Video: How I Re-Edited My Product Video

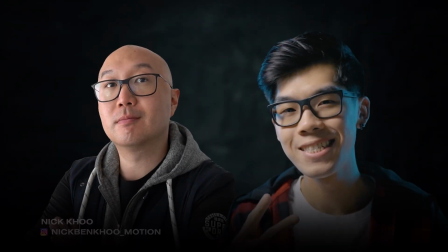0s
How is it going, guys, and welcome to the Olufemi channel. We're a group of teachers that want to shore up your video production skills in as little time as possible. What's up, guys? Welcome to today's video. My name is Quinn, and today we're going to be completely re-editing a video I shot a while back.
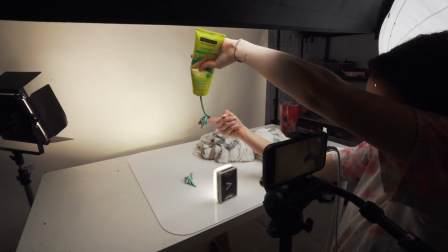15s
It was a skincare product video of a clay mask that I shot completely on my iPhone.
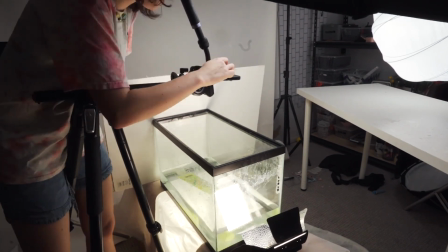19s
I did a whole video behind the scenes tutorial on it if you want to check that out. Here's how that turned out.
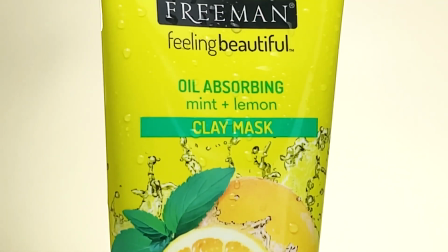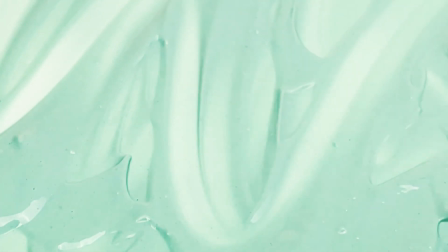Now you may be wondering, what can we do to this footage without shooting anything new to make it better? And my answer to that is Envato Elements.
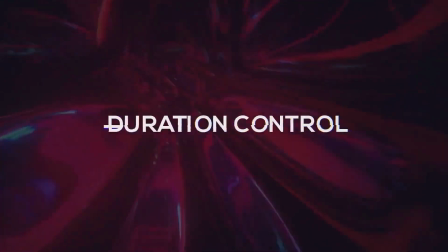46s
Envato Elements is a subscription service that gives you unlimited downloads to an access of literally millions of digital assets.
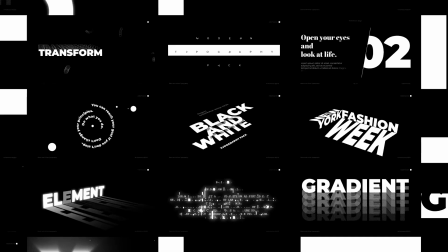54s
So things like stock footage, sound effects, music, different templates, transition packs, motion graphic packs. Today's video is sponsored by Envato, but talking about it doesn't do it justice because as a creator, you want to know, how can this help me? And I'm going to show you how by taking my footage, using assets from Envato,
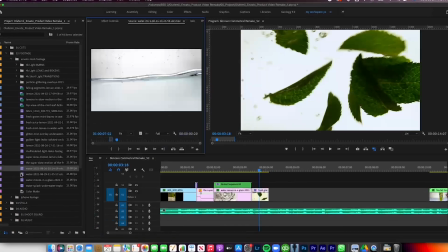77s
and showing you how we can completely amplify my whole edit to basically elevate my content. So let's move this over into post. All right, so here we are in Adobe Premiere Pro.
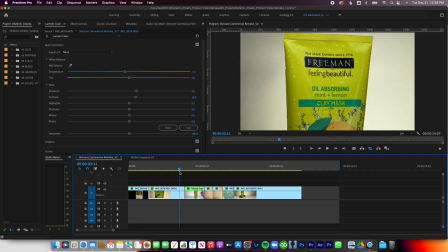89s
I've pulled the clips that I want to use from my original commercial onto this timeline.
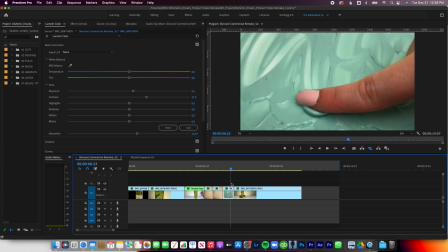94s
So as you can see, it's a basic few different types of shots.
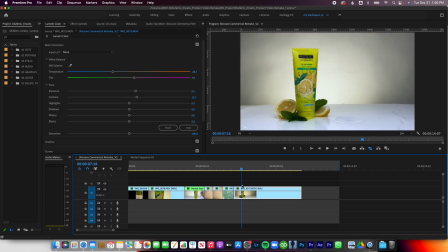98s
I definitely want to keep this like clean, refreshing, hydrating feel that this already has, but I know for sure we can amplify it. So let's hop into Envato and see what we can find. First thing I want to do is see what kind of footage I can pull from here.
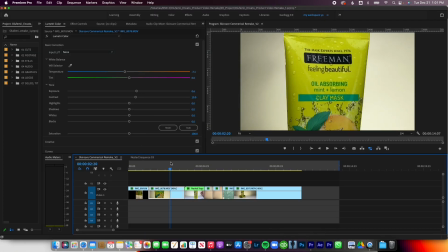115s
With my skincare commercial, the mask is mint and lemon. So we'll start there.
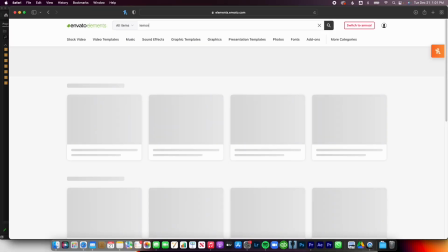120s
I'm gonna go ahead and search lemon. And let's narrow this down to just stock video.
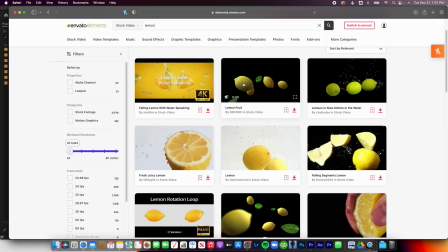126s
So let's research that. We have some really cool VFX type stuff.
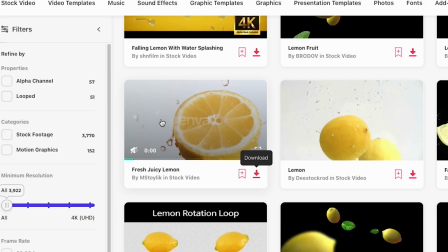132s
We have these lemons falling. I like that. I'm gonna download that. We got this lemon spinning around with some water on it, which is nice.
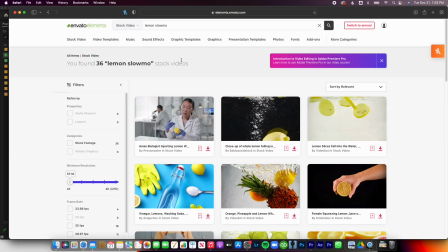139s
That's nice. All right, I think I got a few good ones. I'm gonna go ahead and type in mint.
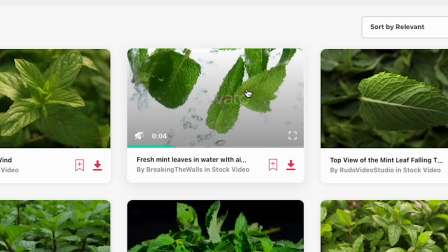144s
Okay, so I love this. This is very like refreshing skincare vibe. I'm gonna go ahead and download that.
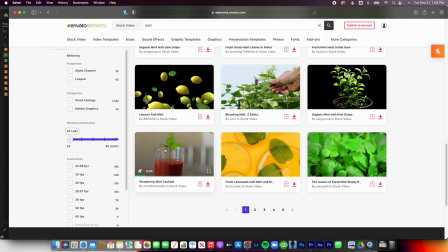150s
This is great if you're like editing something for a restaurant. All right, I think those are good.
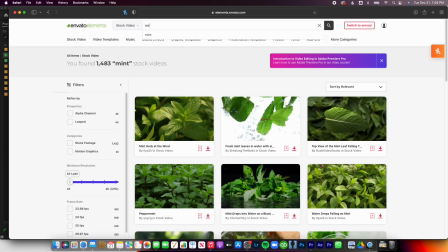155s
Next thing I wanna try and get is some water shots because we're sticking with skincare and refreshing.
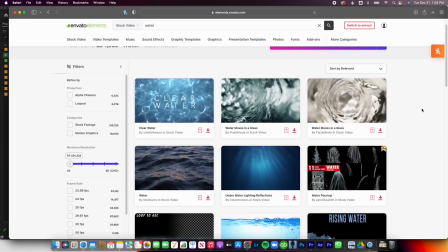161s
So we're gonna go ahead and type in water and see what we get here. Okay, I love this.
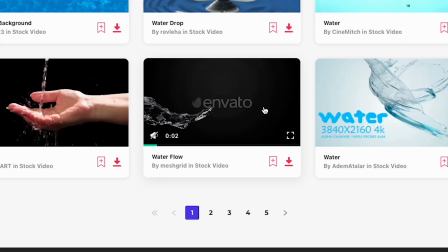165s
So I'm definitely gonna download that. This is cool. This could be used for something, definitely.
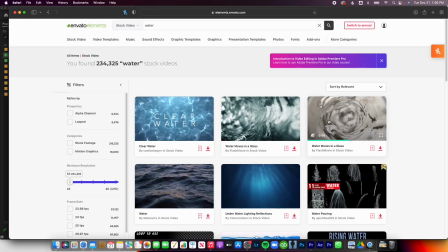171s
I kind of want to throw in some like overlays. So maybe let's take a look at light leaks.
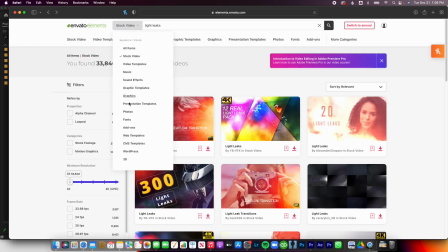180s
And now I definitely need some music. So let's go over into music, something more chill and mellow.
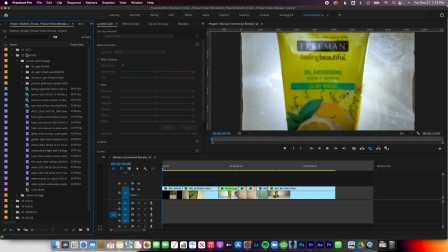188s
I definitely want some sound effects. So I've downloaded a bunch of these assets, as you can see here. I think we will start with the music. Let's go ahead and drop in the music. I'm loving this atmospheric lounge one the best.
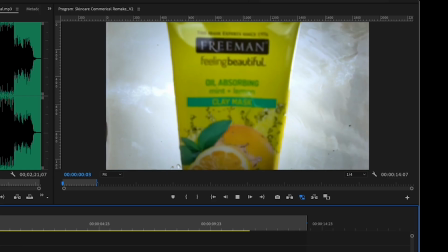202s
I'm gonna go ahead and bring that in, and we're gonna cut it right to when the beat drops. So I'm gonna stick with this opening shot.
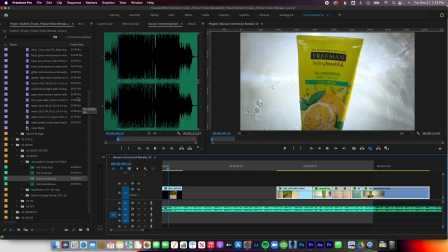210s
I think I'm gonna leave it as is, but I definitely wanna bring in some stock footage. I think I'm gonna open with one of these like lemon shots.
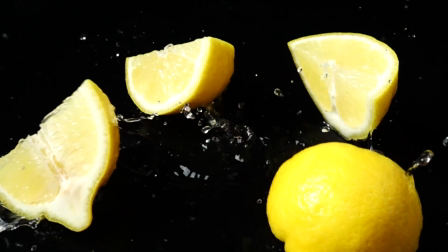217s
This one is cool, but the black may not flow because the rest of the commercial is pretty light.
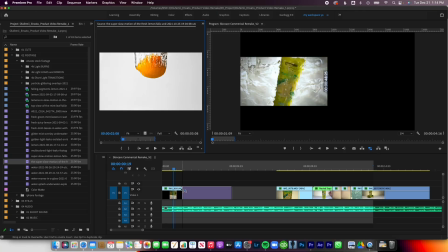222s
Yeah, I love this one. So I think we're gonna throw this one in. This is super clean, but I wanna add a little bit of movement.
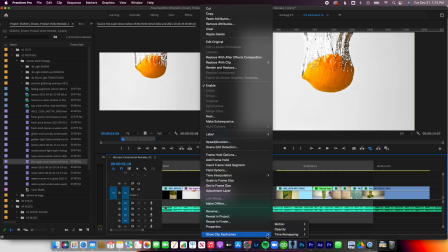230s
So I'm gonna add a speed ramp in the beginning.
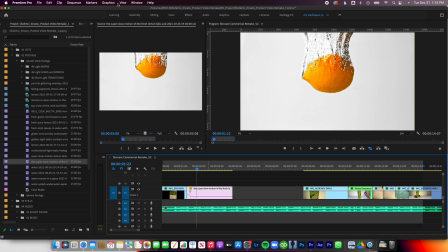237s
Now this lemon looks a little orange. So I'm gonna go into my Lumetri color.